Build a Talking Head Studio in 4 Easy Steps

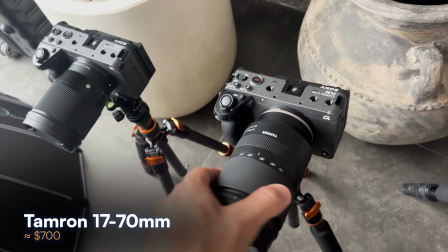It starts from 17 millimeters, meaning it's going to be very zoomed out, and then we can zoom it in, which is super nice.
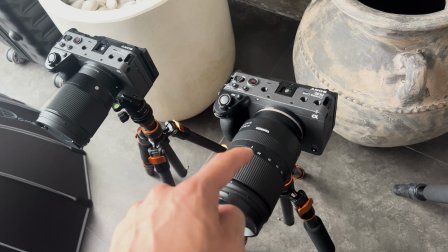This is going to be the main lens, the main camera.
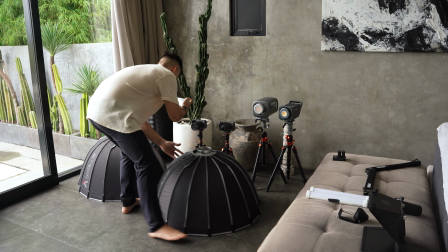Then we have the second camera, and this camera is a fixed focal length,
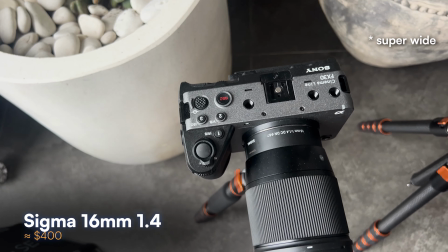so it's 16 millimeters, and 16 millimeters is super close. And then we have 1.4 aperture.
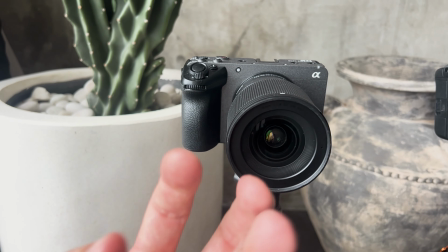What aperture is how wide the iris gets, meaning if it gets super wide,
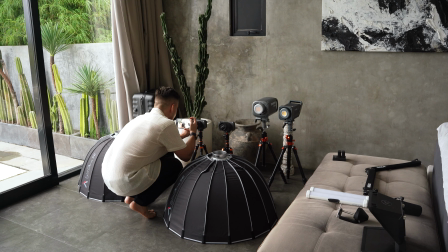then you have this smooth, beautiful look with a blurred out background.
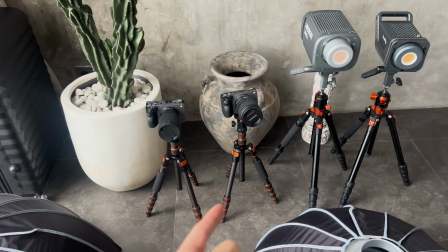But the cameras are the first things that you would think about, but they're not the most important thing.
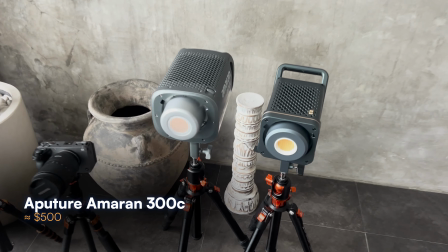The most important thing is getting these two beautiful lights set up. So personally, I would rather film with my iPhone and use those two lights than film with
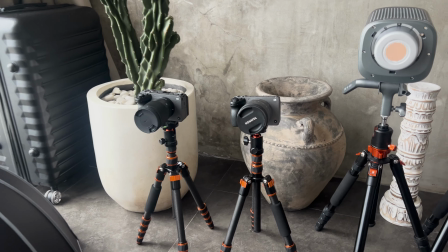these two cameras and not have a light, but they will do all of the job for us. Because at the end of the day, what a camera is, it's a sensor that gets light. So you might as well get good lighting.
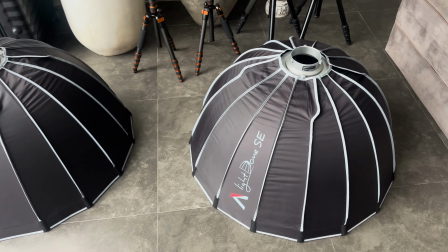The lights need to be diffused. So we have these two light domes. Here's how it looks like.
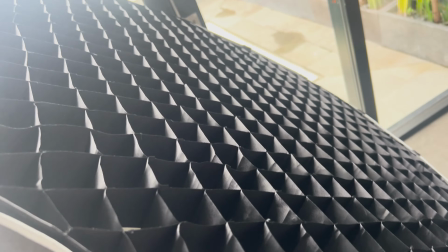You have the honeycomb right there.
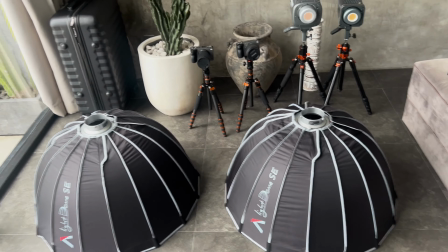And the bigger this thing is, the more diffused the light is going to be and the more studio-like it's going to look like. Another important detail is the tripods themselves. We have this carbon fiber tripods.
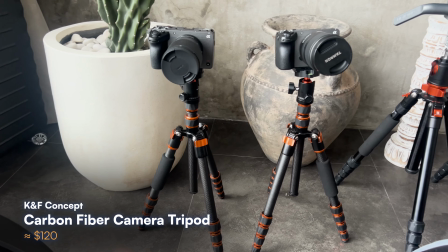Those are really amazing. I love traveling with them.
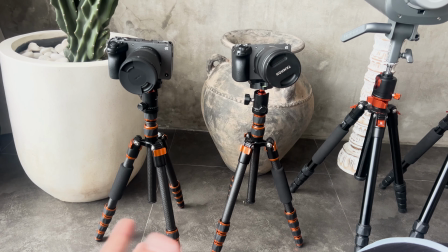That's why we bought those carbon fiber tripods, so you can take these cameras with you for more fun adventures.
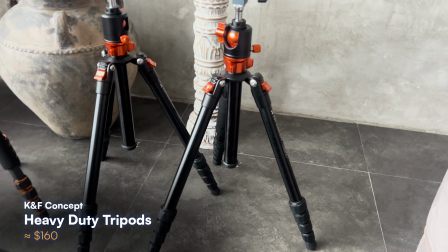For the lights, we have more of heavy-duty tripods. They're heavy, but they're really tall.
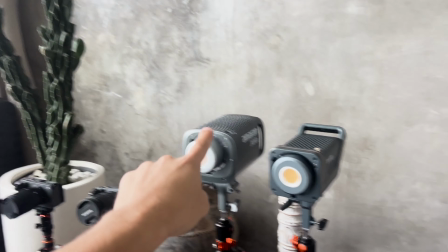And an important thing to know here is that you cannot really use this light and this light dome on that tiny tripod.
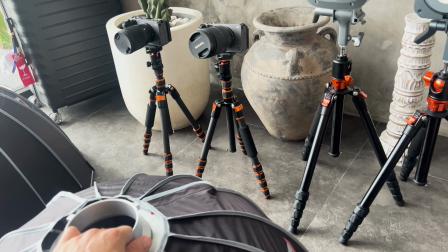This is a super lightweight tripod, weighs less than a kilogram, just not going to be able to handle it, and it's not tall enough.
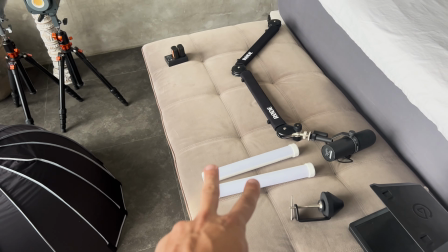We're going to light the background with those two tube lights. Sound, extremely important.
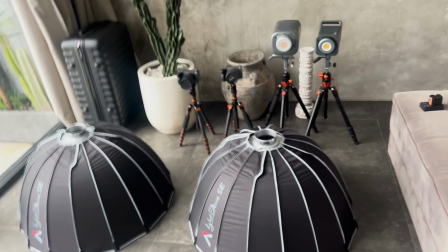Then we have the teleprompter, and that's pretty much it. Then we have a bunch of wires ready to go.
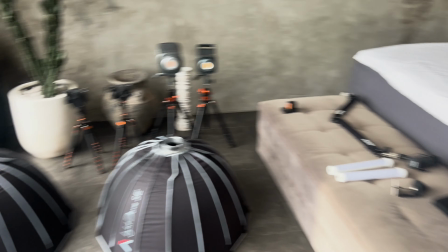So if we were to prioritize all of this gear to figure out what do we bring first,
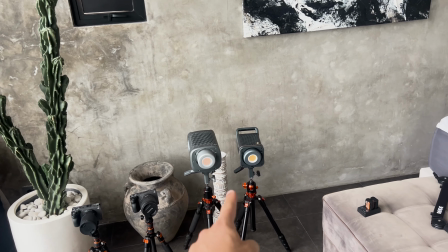honestly, for me, lighting would be super important, probably number one, microphone number two, cameras number three,
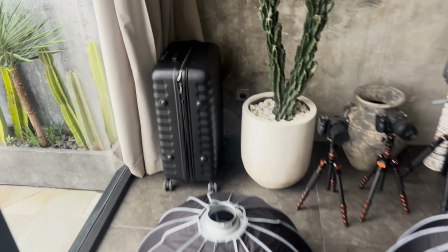and all of this gear fits really nicely in this one suitcase.
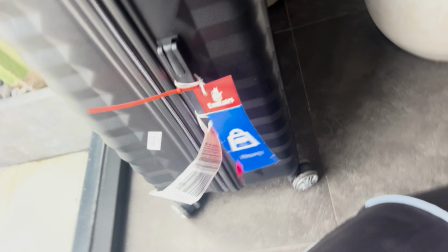And this suitcase was 30 kilograms. Is it worth it? Hell yeah, it's worth it. If you make any type of content, you can bring it with you.
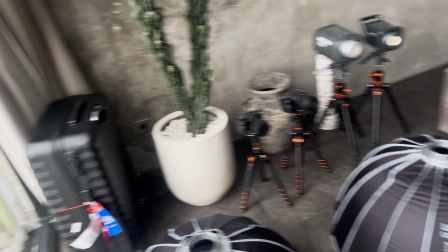Again, this entire suitcase was packed with gear. Now, let's go ahead and assemble all of this stuff.
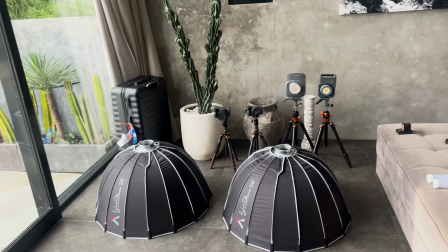And I'm actually not going to touch any of the gear because I'm going to set up the backdrop first,
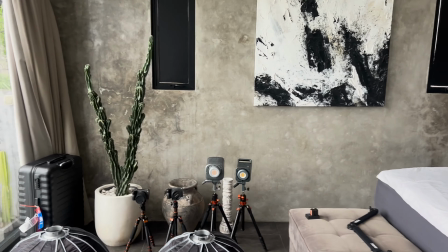and then I will adjust the lights and the cameras according to the backdrop that we choose.
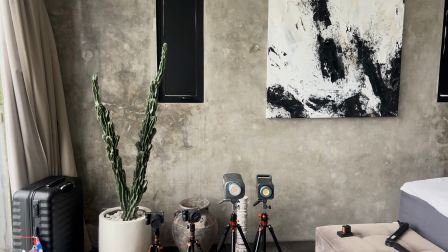Okay, so this is going to be more or less where the cameras are going to be, and I'm going to decorate that wall right there.
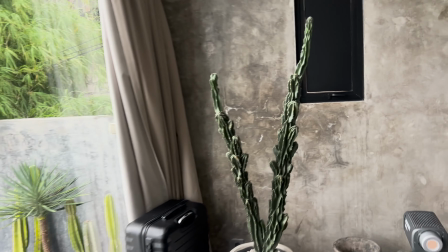For that, I'm probably going to use this painting. We have some plants, which is always a great addition.
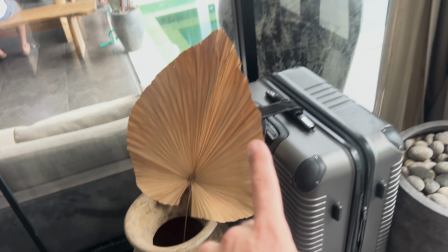Let's see what else we have. We have this thing, so we'll probably use two in case we want to use any of them, just for symmetry.
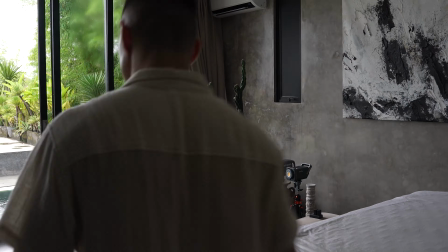This plant is not very leafy, so not a huge fan.
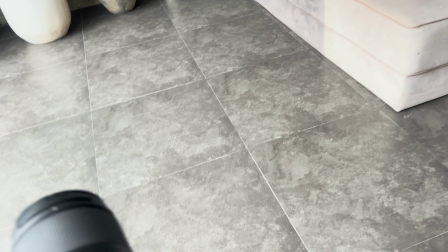I'm going to pick my main camera with this lens, and I'm going to set it up somewhere where ideally it's going to be.
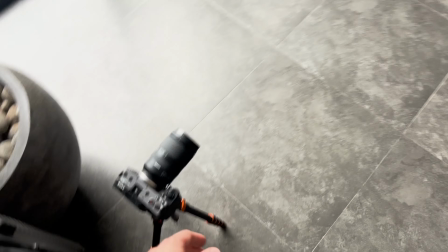The farther it is from the background, the better. And right now, the setup, we have the table over here and the backdrop over there.
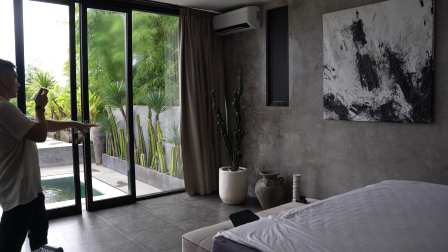Again, we need to create a little bit of distance between the desk and the background.
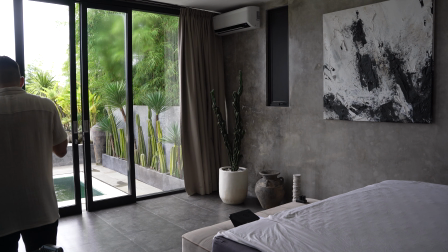That way it's going to be a little bit more blurry, a little bit more beautiful. So let's set up this tripod over here.
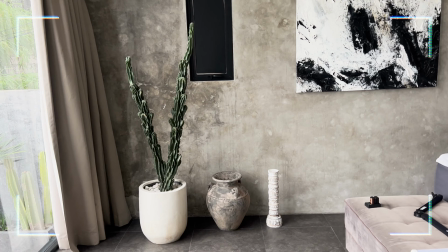Using this camera for the setup will allow me to see the framing. So maybe I'll bring some things closer or farther away,
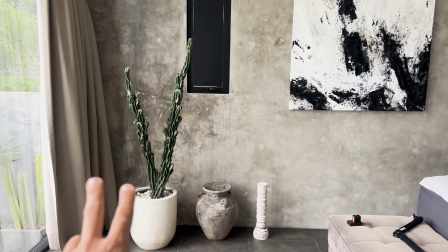and I'll be able to place my decoration in the appropriate places so that everything is nicely balanced. Another question is, how tall do you want the camera to be? And the answer is it should be on your eye level.